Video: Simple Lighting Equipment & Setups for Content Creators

I'm not going to spend too much time talking about this because I don't use them so much anymore, but maybe we'll do a little sample of it. So when you're choosing your equipment, the things you want to consider are, is space important to you? Do the lights need to be compact? If so, then maybe that big cob light is not the choice for you. Is budget a consideration? There are cob lights that are much cheaper than this one, which was like $800. And do you need more than one? In which case, a lot of these LED panels do come in pairs. Or are you really looking to have the best, softest light possible? Cost is not so much of a consideration for you, or you're willing to invest long term? maybe you are also doing other kinds of videos, interview videos or whatever, and you're willing to invest in something like a Cobb system, those lights with all the different kinds of attachments you can get, not only soft boxes, but lanterns and reflectors and all the different kinds of attachments that you can get for those lights make them much more versatile in the long run. I'm gonna leave links to these lights in the description so you can check out at least what these ones cost, although I don't think you can get this one anymore, so I'll leave an equivalent, let's say. Okay, so now we're gonna talk about how to actually place your lighting. We're gonna be starting off with only one light, and then we'll add a second one later and show you what you can actually do with that. So this first setup is a very popular setup, and it's called butterfly lighting. It's when the light is placed in front of you, so basically directly behind the camera and up.
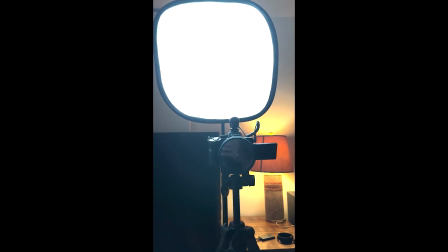That is when you place the light behind the camera and above it. This is a great lighting setup when you only have one light.
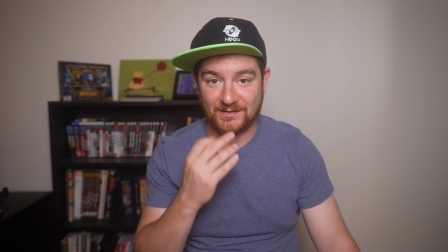It doesn't create a lot of contrast. The reason they call it butterfly lighting is because this little shadow on your nose is supposed to look like a butterfly or something.
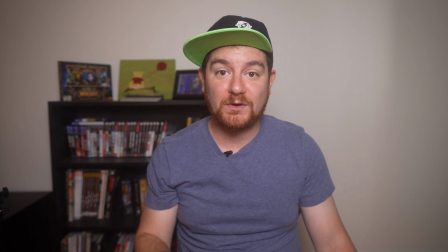But there you go, that's a very simple setup. Now you really want to make sure in this lighting setup that you don't put the light too high.
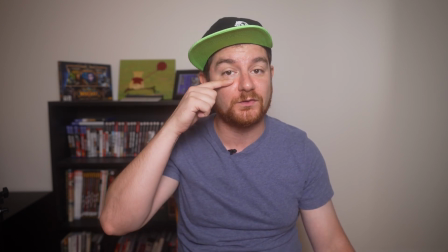You don't want it to be so high that it's going to start to create shadows where your eyes are.
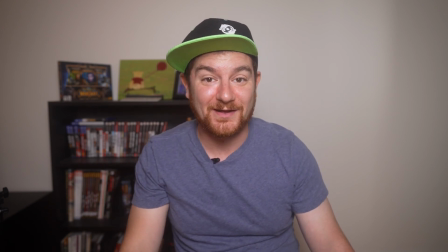You want to see the reflection of the light in your eyes. It's very pretty. That's setup number one.
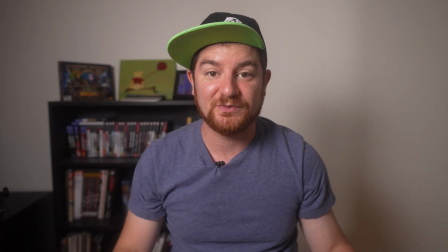Let's switch to setup number two. So this here is setup number two. This is what's called Rembrandt lighting, or maybe 3/4 lighting.
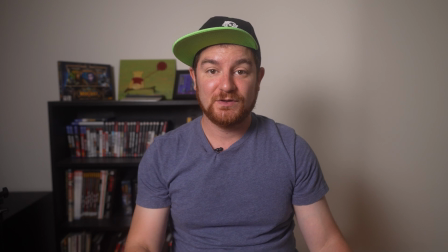So essentially, to get this lighting set up, you make a line to the camera,
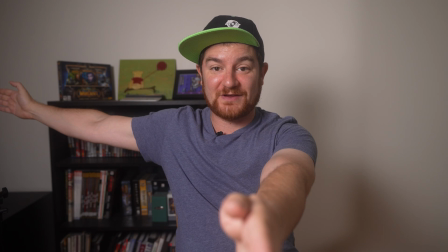you make a line to 90 degrees to your side here, and it's kind of directly in the middle.
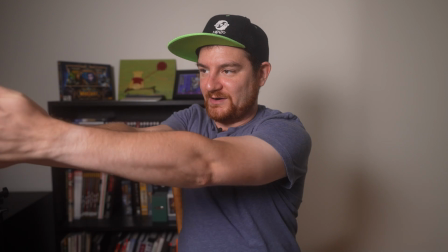So if this is 0 and this is 90, you want to put it at 45. I've also kept it at the same height.
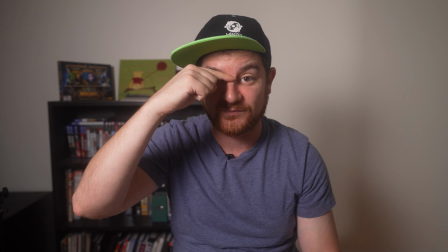It's high enough that the light is going past the bridge of my nose over here and hitting me on this side over here.
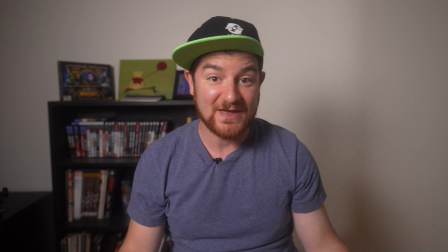So in a way, it is actually still lighting both eyes of my face. If I close one eye, I can still see the light from this eye. That's how you know it's hitting. Now this light is still very flattering, but it does create a little bit more contrast. So that's something up to you if you want that kind of light and shadow playing on your face.
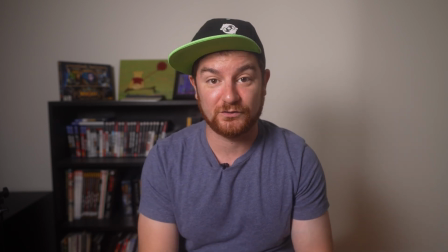This can also really help with kind of slimming down your face if that's something that you're concerned with. Now the last lighting setup is called split lighting or side lighting.
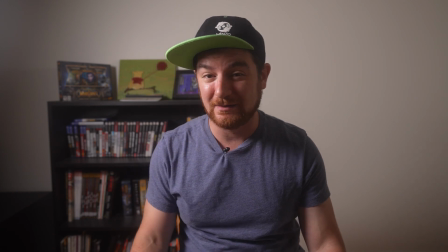This is not something you traditionally usually do in content creation unless you're really trying to do something really dramatic. Let's say you're doing some kind of transition video, you're doing your TikTok stuff and you go, and all of a sudden you're in cosplay.
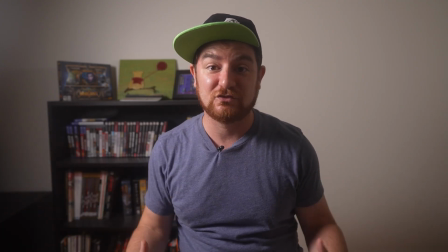Like maybe that's something that you want to do to accentuate drama in your footage.
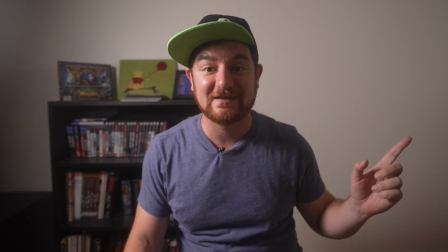It also gives you an opportunity to add a second light on this side, which is maybe colored. All right, now let's move back to 3/4 lighting.
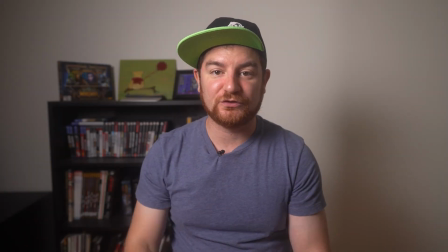So once again, we are here with our shadowy side on my face. Now you might want to add a second light to your setup if you have the room and budget in order to deal with,
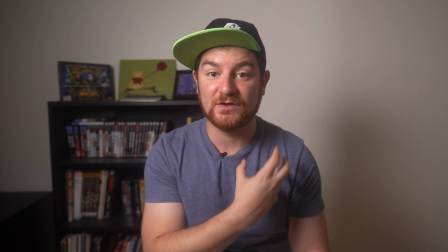let's say, the contrast, how much shadow is on this side of your face. This is without a second light.
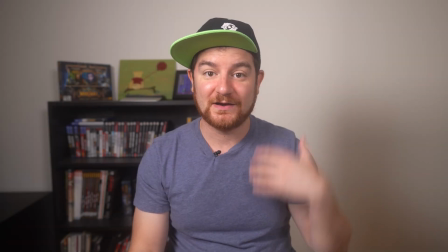And as soon as I add in a second one, all of a sudden these shadows are brighter, but I still have that shape to my face.
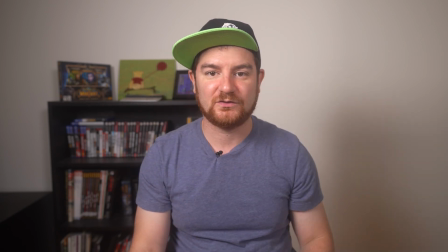I still have the highlight over here and the shadows over here. That's one of the benefits of having a second light.
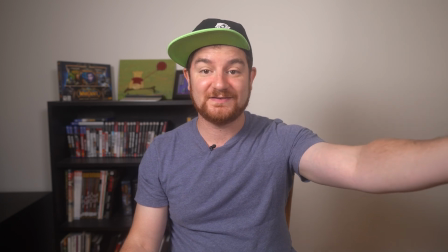So right now this second light is placed basically on the 45 on this side, but that light can go behind the camera straight on.
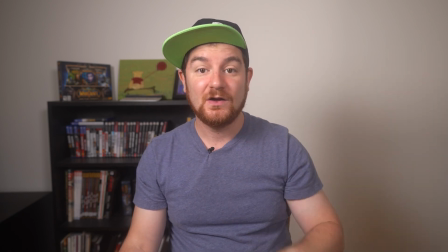So it's kind of just creating a flat fill light, or it can be put next to me, and that's gonna do something a little bit different.
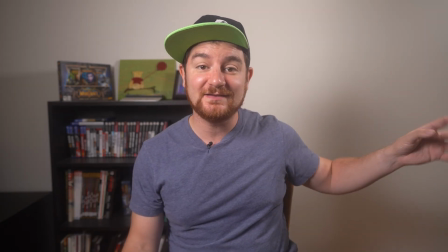So now the light is beside me, and it is still lighting up the shadowy side of my face,
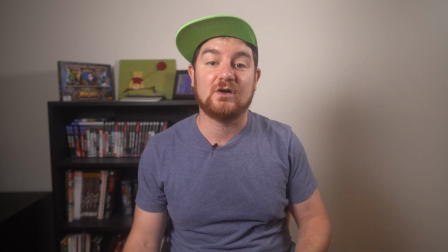but the further this light comes behind me, it becomes what's called a kicker, and I'm gonna be showing you that in the next section.
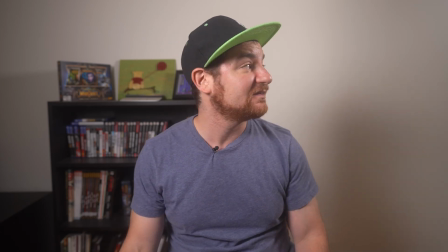Now, if you like this type of lighting, but you don't necessarily want to splurge on two lights,
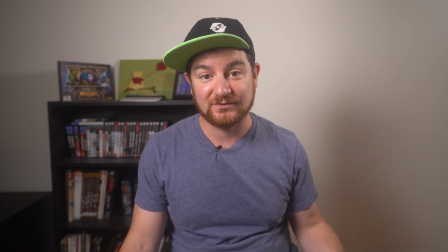a way to control the contrast is by putting what's called a bounce, and that's just something white over here. Now it could be a reflector, you could purchase a reflector if you'd like, or it could just be shooting next to a white wall.
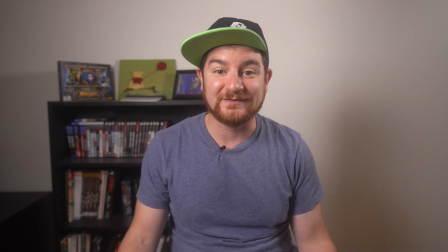Maybe it's a white bed sheet or towel or curtain that you find a way to put up next to you,
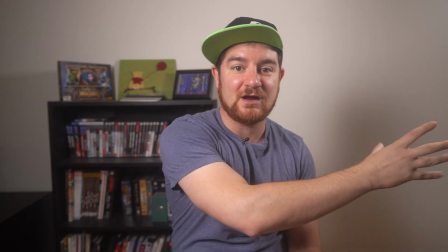but anything that reflects the light from your main light source off there on your face starts to reduce the amount of contrast. So at this point, with everything that we've covered in the first two sections, you should be able to properly light your content. And if you take a look at any kind of really well lit content creation on YouTube, it's usually one of those two setups, either 3/4 lighting or butterfly lighting at different heights depending on what they're going for. But what are some other ways that you could spice up your image to kind of give it more of a personal feel? The first way to do it is to add in something called practicals. Practicals are simply lights that are in the shot for decoration.
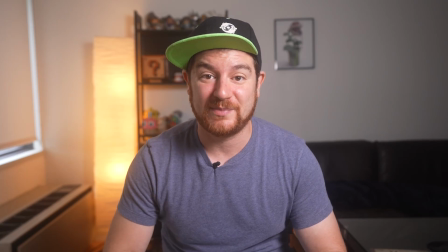All of a sudden, just by turning on a lamp in the background, I've created depth and color contrast. It's a really simple way to add kind of like texture or personal flair to your video.
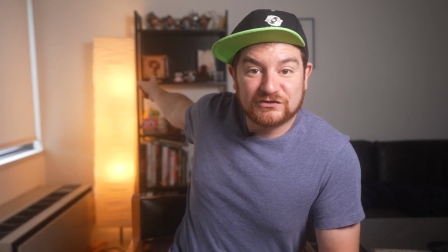You can do this either with lamps like this. That question mark thing there actually can be battery powered and lights up.
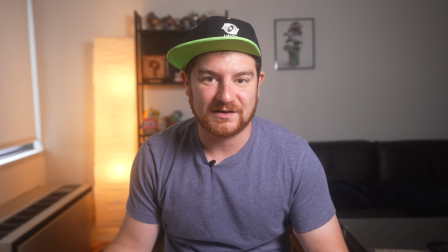Maybe you want to use something like that. LED strips, a lot of people use LED strips to add color to their background. Even just fairy lights. It really depends on the aesthetic of the background that you're going for.
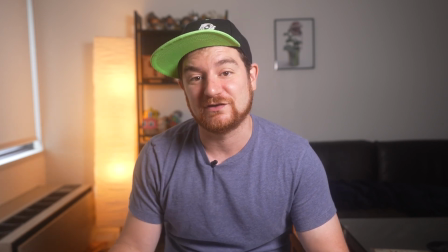That's almost more of like a set decoration kind of approach to lighting. But no matter what it is, make sure it's not overpowering what your actual lights are.
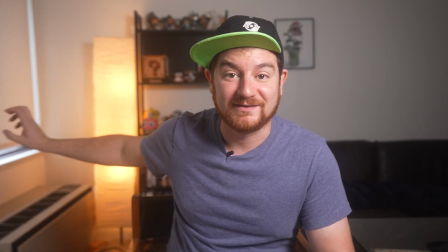Because if it's gonna be so bright that it's going to draw attention to that kind of defeats the purpose.
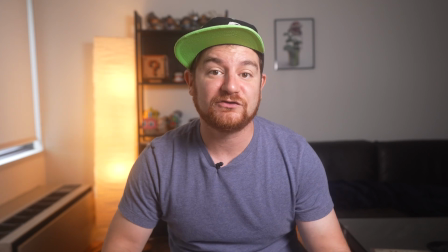So make sure they are darker than what your actual light sources are. I actually used to use tube lighting as practical lights back in my older videos, and the only reason I don't anymore is because I've rearranged my apartment and I no longer have the space to use those kind of things.
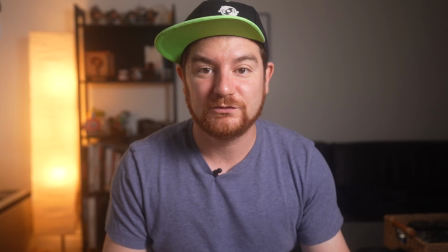Oh well, I miss it already. The next thing I want to show you are kicker lights. So I've slightly kind of readjusted my frame here to be able to demonstrate something called a kicker light.
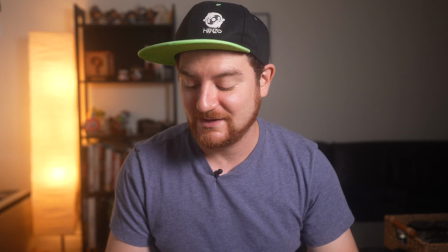I still have my practical on back there, but what a kicker light does is I've added my other second LED panel off to my side.
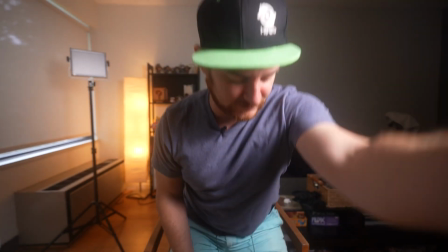It's actually just off frame. There you can see it off to the side there.
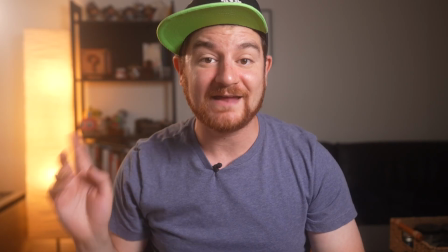And basically I'm gonna turn that on. And what that does is create a little contour here on the side of my face.
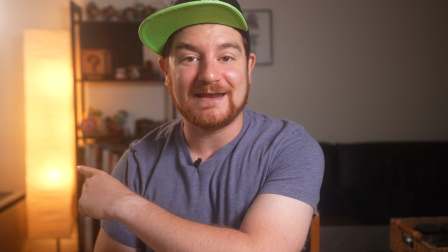And the way I have it set up now is actually kind of simulating as if that lamp in the back was the one creating that light.
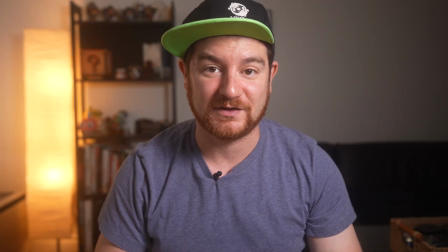So I turn it off, that's what it looks like without. I turn it on.
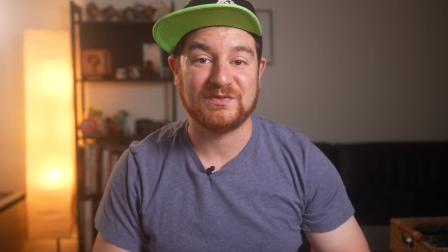If you can match it to the color of what the actual lamp in the background is, you can kind of create that kicker light.
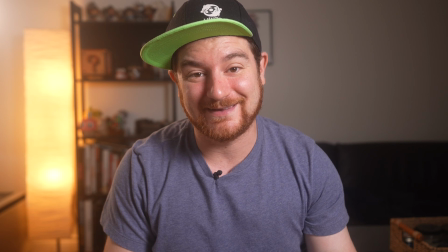This is not necessary. You don't have to be going nuts like this, but it is a way to help separate you from the background a little bit more.
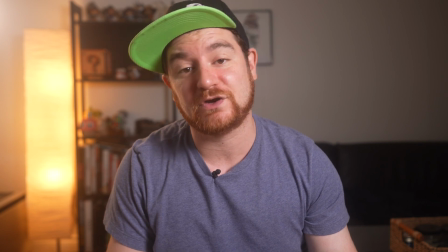Practicals and kicker lights and hair lights, which are kind of the same thing but put overhead,
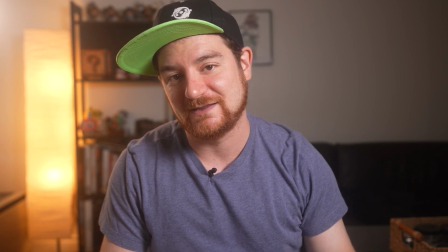those are a little harder to do because you kind of need the proper setup for it. They take up a lot of space.
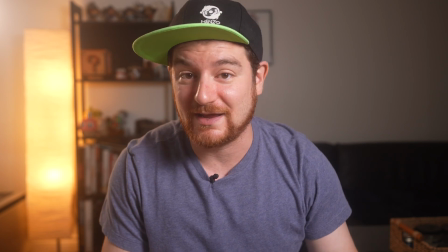But this kind of thing can help create some three-dimensionality to your image.
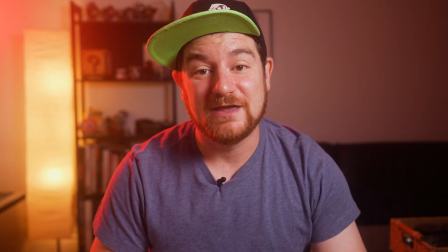You can also play with colors. I mean, that looks pretty dope. If you wanted to do something like this, you don't want your whole background to be red, just the part of your face, then all you need to do is find something to control the light,
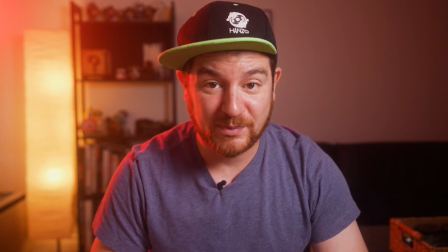let's say some barn doors or something like that to attach to your light. But color is a great way to create a distinctive style for your channel.
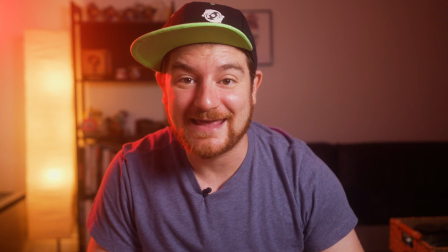A lot of people use the kind of cyan and orange look that's very popular.
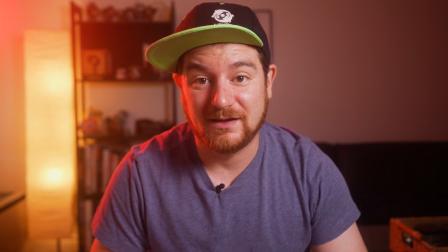I have in my past videos used teal and pink. I don't really know what type of pink, but I just use teal and pink.
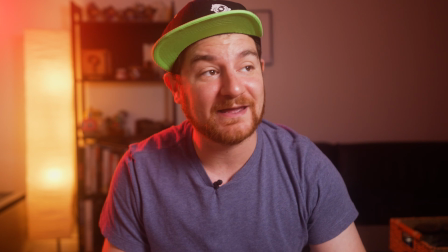To wrap this up, let me check my notes here. We have a main light that can be either put behind and above the camera that creates butterfly lighting.
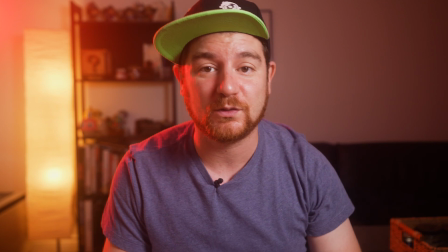You can have a 3/4 lighting like this.